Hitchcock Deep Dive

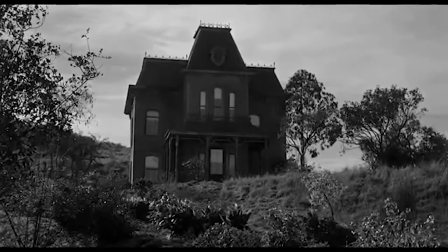245s
Hitchcock uses specific camera techniques in certain types of shots to create suspense.
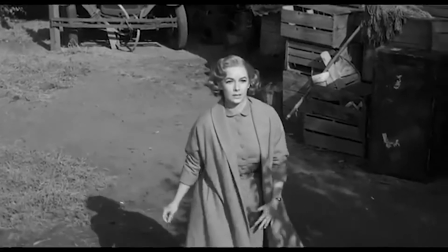251s
As Professor Cass mentions, He also used a technique called cross-cut tracking shot.
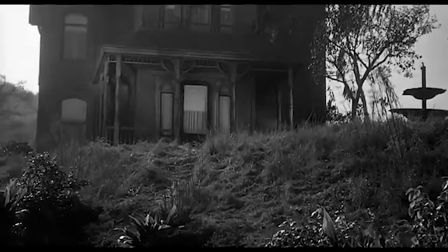258s
Take tracking point of view shots and intercut them with tracking shots of the person whose point of view it is.
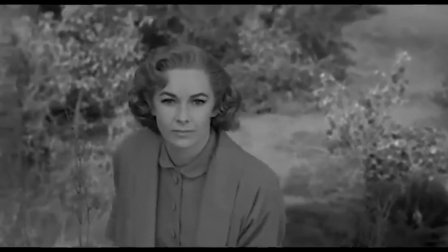265s
By using these cross-cut tracking shots, if the protagonist is in danger,
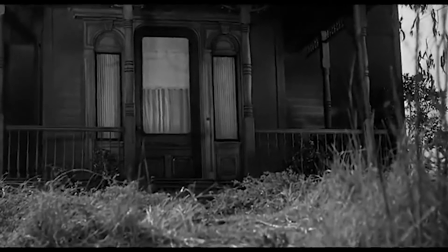268s
that's going to create a much more unsettling and edge-of-the-seat experience for the viewer. in Psycho,
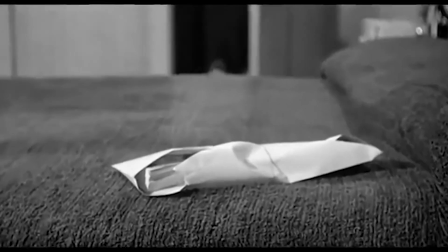276s
Hitchcock uses the close-up to his advantage. By focusing on the face of his subjects, he is able to show emotion easily.
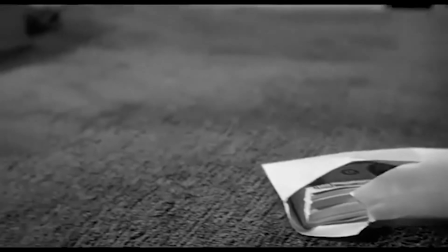283s
Throughout Psycho, Hitchcock cuts away from the close-ups of his subjects to focus on inanimate objects.
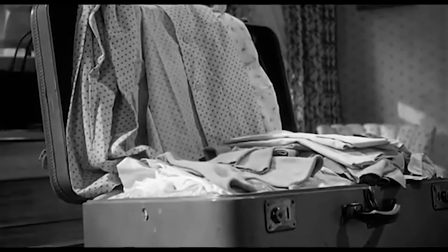289s
This shows desire and temptation most of the time throughout the film.
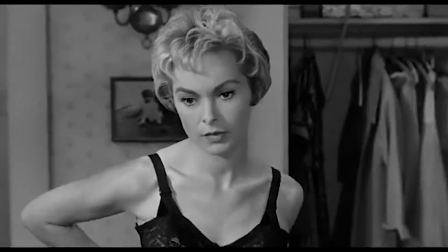294s
Marion Crane, the pseudo-protagonist in the first act of the film, considers leaving with the money that her boss has entrusted her with.
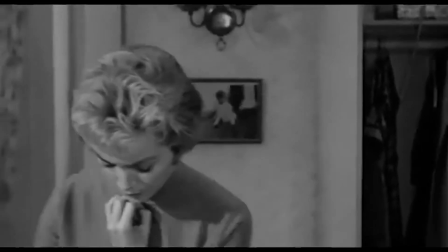301s
We see this internal struggle as she is packing to go on a trip. The camera cuts
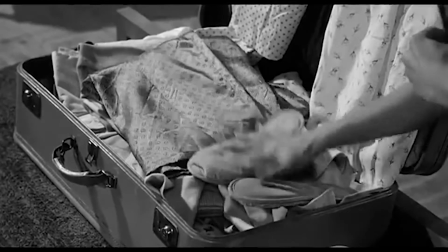306s
in between Marion packing and the $40,000 sitting on the bed in its white envelope.
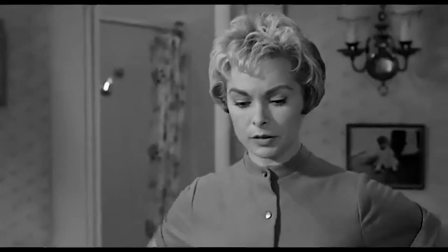311s
This shows her internal struggle to decide whether or not to take the money.
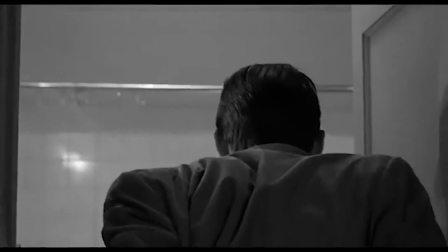318s
The close-up is also used on inanimate objects to show their significance.
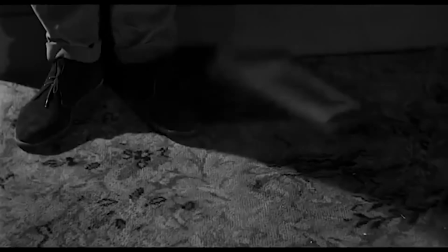322s
This is most importantly seen when Norman Bates is cleaning up the crime scene left by his mother.
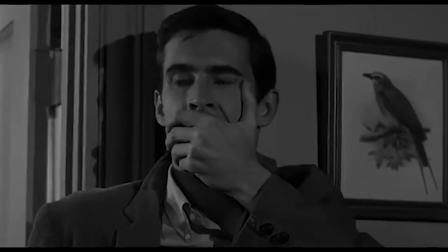329s
The camera cuts away from his busy cleaning to allow the viewer to have a good look at the
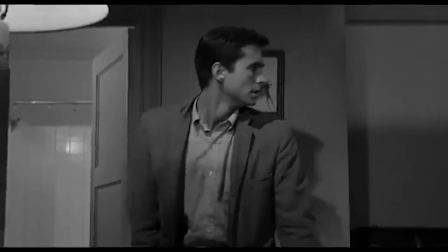334s
newspaper that Marion had previously wrapped around the money she had run away with earlier.
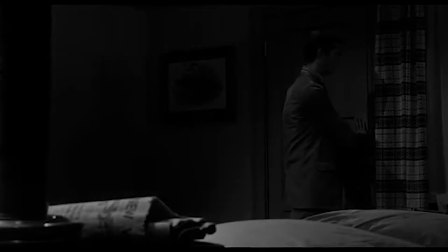339s
Norman is totally unaware of the money that is there, but Hitchcock does this to inform the viewer of something that the characters don't know about,
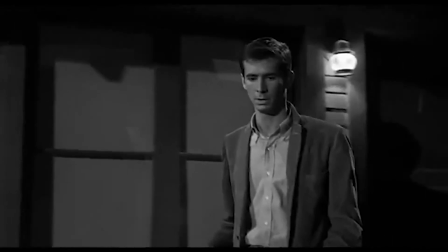347s
referring back to his time bomb theory.
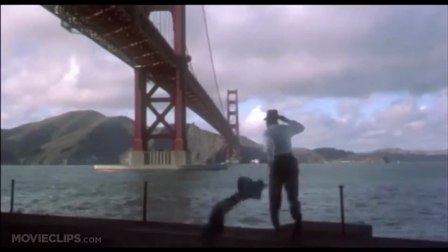351s
The final film that we are going to take a look at is Hitchcock's 1958 movie, Vertigo.
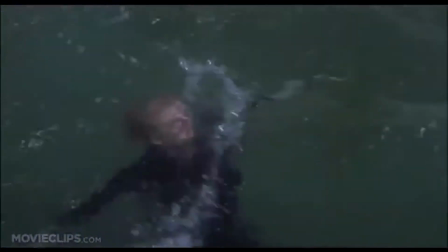356s
One thing that Alfred Hitchcock does to increase the suspense is through the film's music.
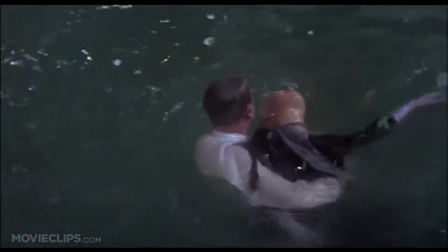362s
Hitchcock knew that music could get messages across to the audience just as much as the camera could.
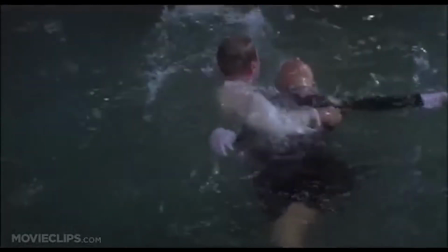367s
He collaborated with composer Bernard Herrmann on movies such as Vertigo, Psycho, and North by Northwest.
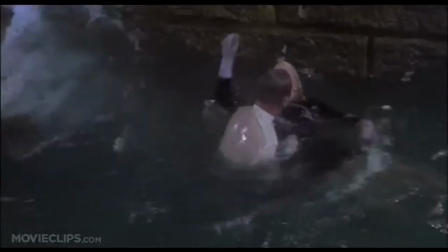373s
In Vertigo, Herrmann created an intensely high-pitched chord for Hitchcock to use whenever the camera zoomed in and dollied back.
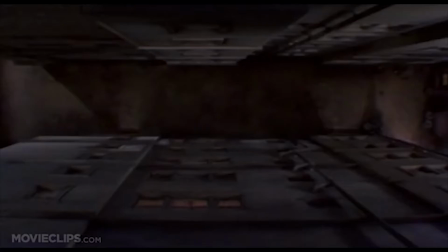381s
This camera movement caused the shot to seem as if it were stretching.
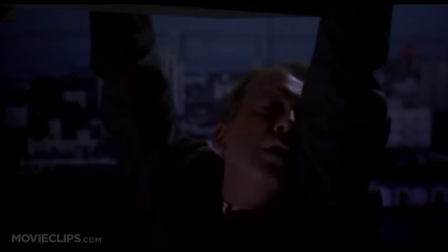386s
This is used whenever the main character, Scotty, is experiencing the actual medical condition known as vertigo in the movie. This happens when the female main character, Madeline, falls into the San Francisco Bay.
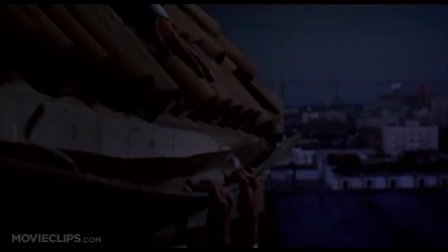401s
Also, when Scotty is looking down at the floor from the tower, and during Scotty's nightmare scene.
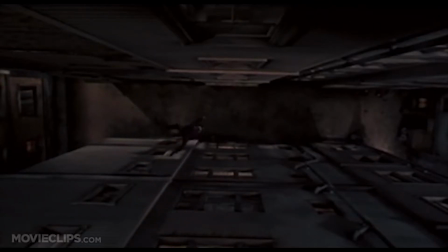407s
In all three of these scenes,
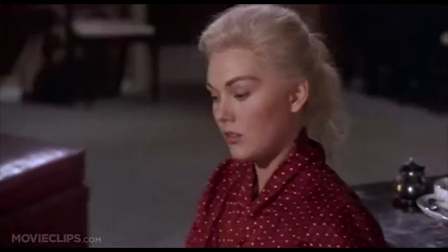409s
Hitchcock causes the audience to further experience the feeling of vertigo that Scotty has by increasing the volume and the pace of the music.
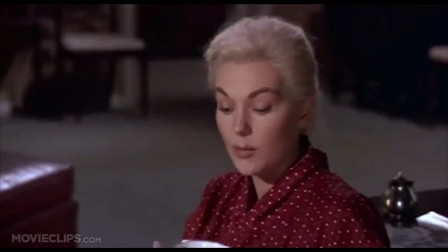417s
Here's an example.
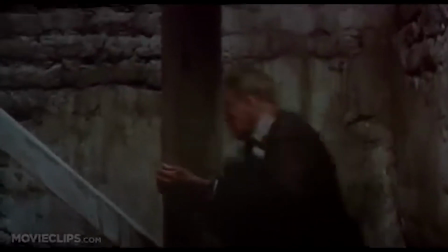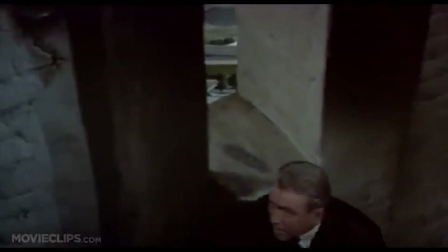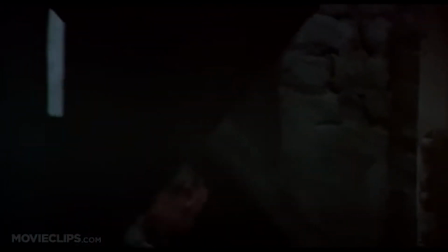430s
As you can see, the shot is quite disorienting, and watching it without the music would seemingly take away from the effect that the combined tools have together.
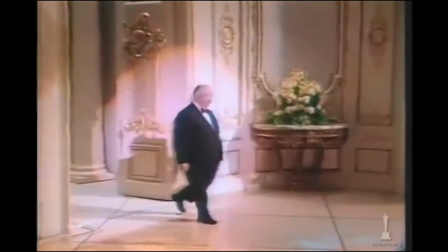440s
Alright, that's all we have to tell you about today.
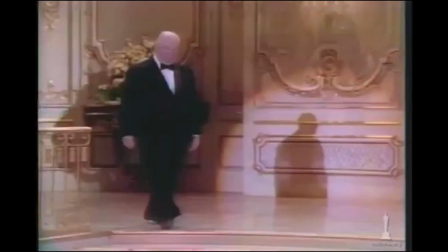441s
We hope that you have a greater understanding of the brilliance of Hitchcock and how he implemented different tactics into his films to create suspense.
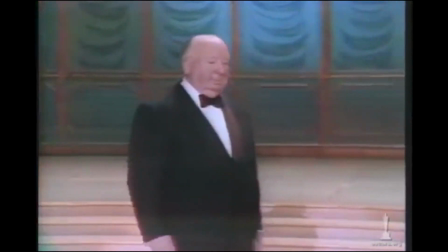449s
We encourage you to watch his movies to see if you can pick out the time bomb theory, the use of close-ups, and the use of music intertwining with certain camera shots.
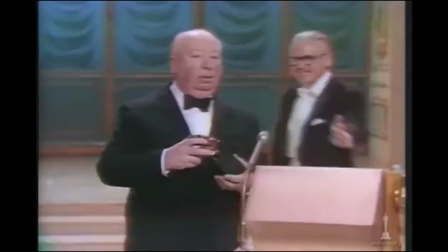458s
Hitchcock was a master of suspense, and it was the little things that he did to twist your emotions and cause you to feel the way he intended.